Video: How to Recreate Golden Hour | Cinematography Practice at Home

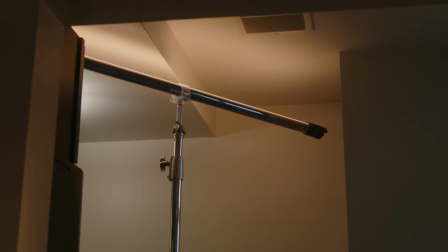[4:06]
And instead of blacking it out, what I did was take a Nanlite Pavo tube, set it to 2700 Kelvin,
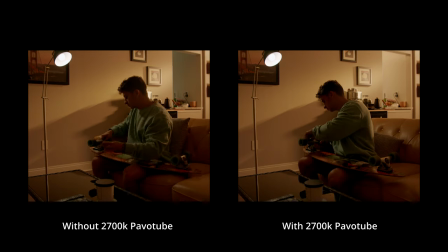[4:11]
shined it directly at the ceiling to create a nice warm bounce, which filled in the rest of that wall area that was blue to a nice warmer tone now, which matched the rest of the vibe. So you guys probably noticed that we did a lot of backlighting here to create that nice golden hour look, and I didn't really do anything on the front side key.
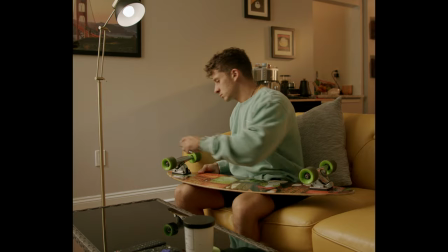[4:28]
And this is where we start to introduce that light now. So what I did for this key light was use that lamp as a motivating source.
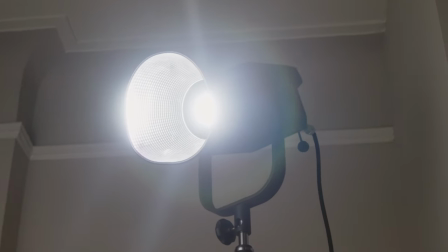[4:34]
What I did was take a Nanlite Forza 300, which was set to 5600 Kelvin, and I shined that directly through a 6x unbleached muslin.
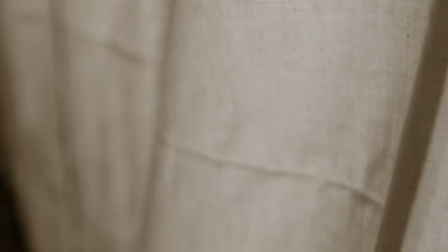[4:43]
The reason why I chose to go through an unbleached muslin is because instead of going through a silk, which is a white fabric and it doesn't really change any color temperature, shooting through an unbleached muslin takes that 5600 Kelvin light and warms it up a bit.
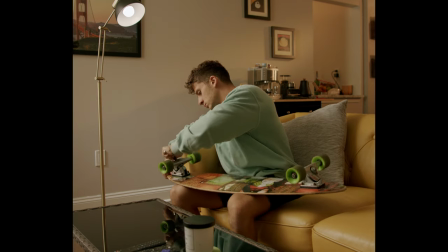[4:56]
And considering that our light bulb was at 4,000 Kelvin, the 5600 might have been a little bit too cool for that light to match well. So shooting through an unbleached muzzle warmed up the light a lot, which kind of helped reflect the idea that it was golden hour and the light was bouncing from the backlight to the walls to create a really nice soft key light. And I really think this lended well with the overall image and just helping sell that warm feel.
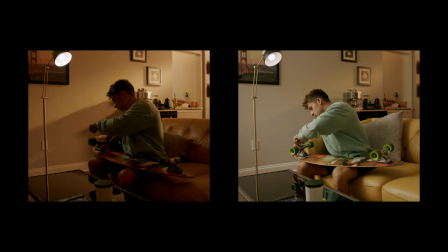[5:20]
And as you'll notice, as soon as the key light is introduced, it brightens the image tremendously. Now, depending on the look that you're going for, this might be a perfect vibe for you, or it might be too bright because you were going for that moodier look. But for this particular scene, I just wanted to stay a little bit brighter, so introducing that key light fit perfectly for the vibe that I was going for. But the one thing I noticed was it was still a little bit too bright on my face, a little bit too harsh.
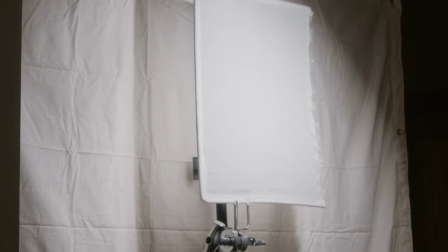[5:43]
So something I learned from my gaffer is to take a 2x3 silk, put it behind the muslin and in front of your key light, and place it directly where your face is being illuminated. So what I did was take my 2x3 silk, attached it to the C-stand, and placed it exactly where the light was hitting my face.
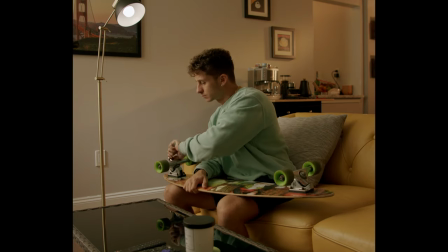[5:59]
So the reason why I did this is because the key light is now being double diffused on my face,
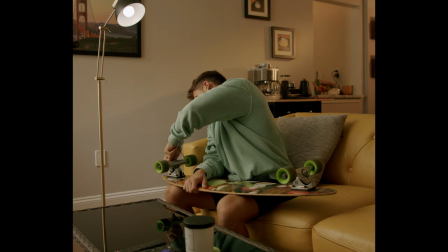[6:04]
which helps soften it and helps reduce some of that intensity on my face without
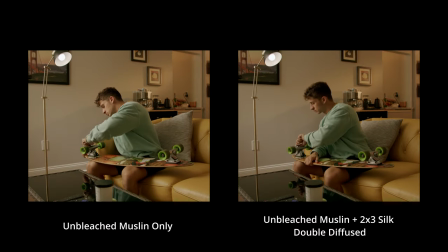[6:09]
reducing the intensity in the rest of the key light area and the rest of the frontal area.
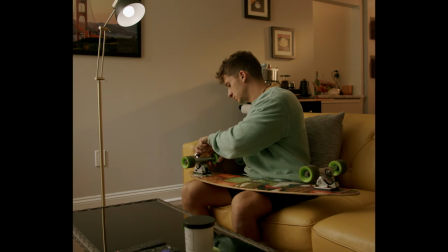[6:14]
So the last thing I did was introduce a black V-flat board to just increase some contrast and some shadows. it didn't do too
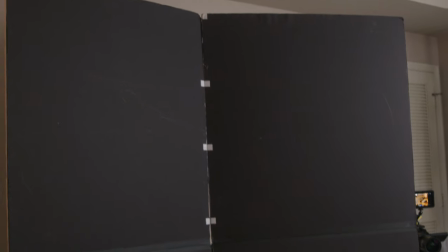[6:21]
much if I had some more neck I would have wrapped it around the front side a little bit more but I think this increased the contrast a little bit
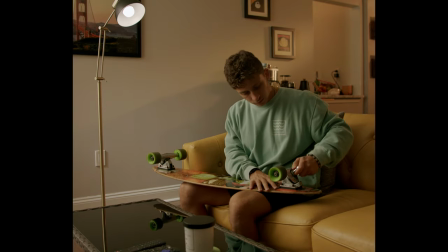[6:28]
more and just create a little bit more of a moody image which I think lended well to the overall brightness and help tone it down a little bit more so that's it for today's video hopefully you guys learned a little bit today on how to recreate a sunset look inside your house when it's not sunset I find that these practices are extremely vital and so important for me and hopefully you guys found some benefit in it as well because there's so many things that I learned while practicing that I didn't even think of until I actually have to figure out a problem or figure out a solution to that problem and being able to continually practice like this as a cinematographer will only help you improve your craft improve your speed your efficiency and be able to communicate on set with your gaffer and grip because you have experience you know what you want and you've done it before. So being able to effectively communicate with your team is vital to efficiency, to production, and to show the director and the producer that you know what you're doing. So that's it. Thank you guys again for joining me. Again, if you found this video to be useful and beneficial to you, please hit the subscribe button, like, comment below. Check me out on Instagram at Carlos Stiggs. And yeah, appreciate you guys. Until next time, I'll see you later. Have a great day. Thank you.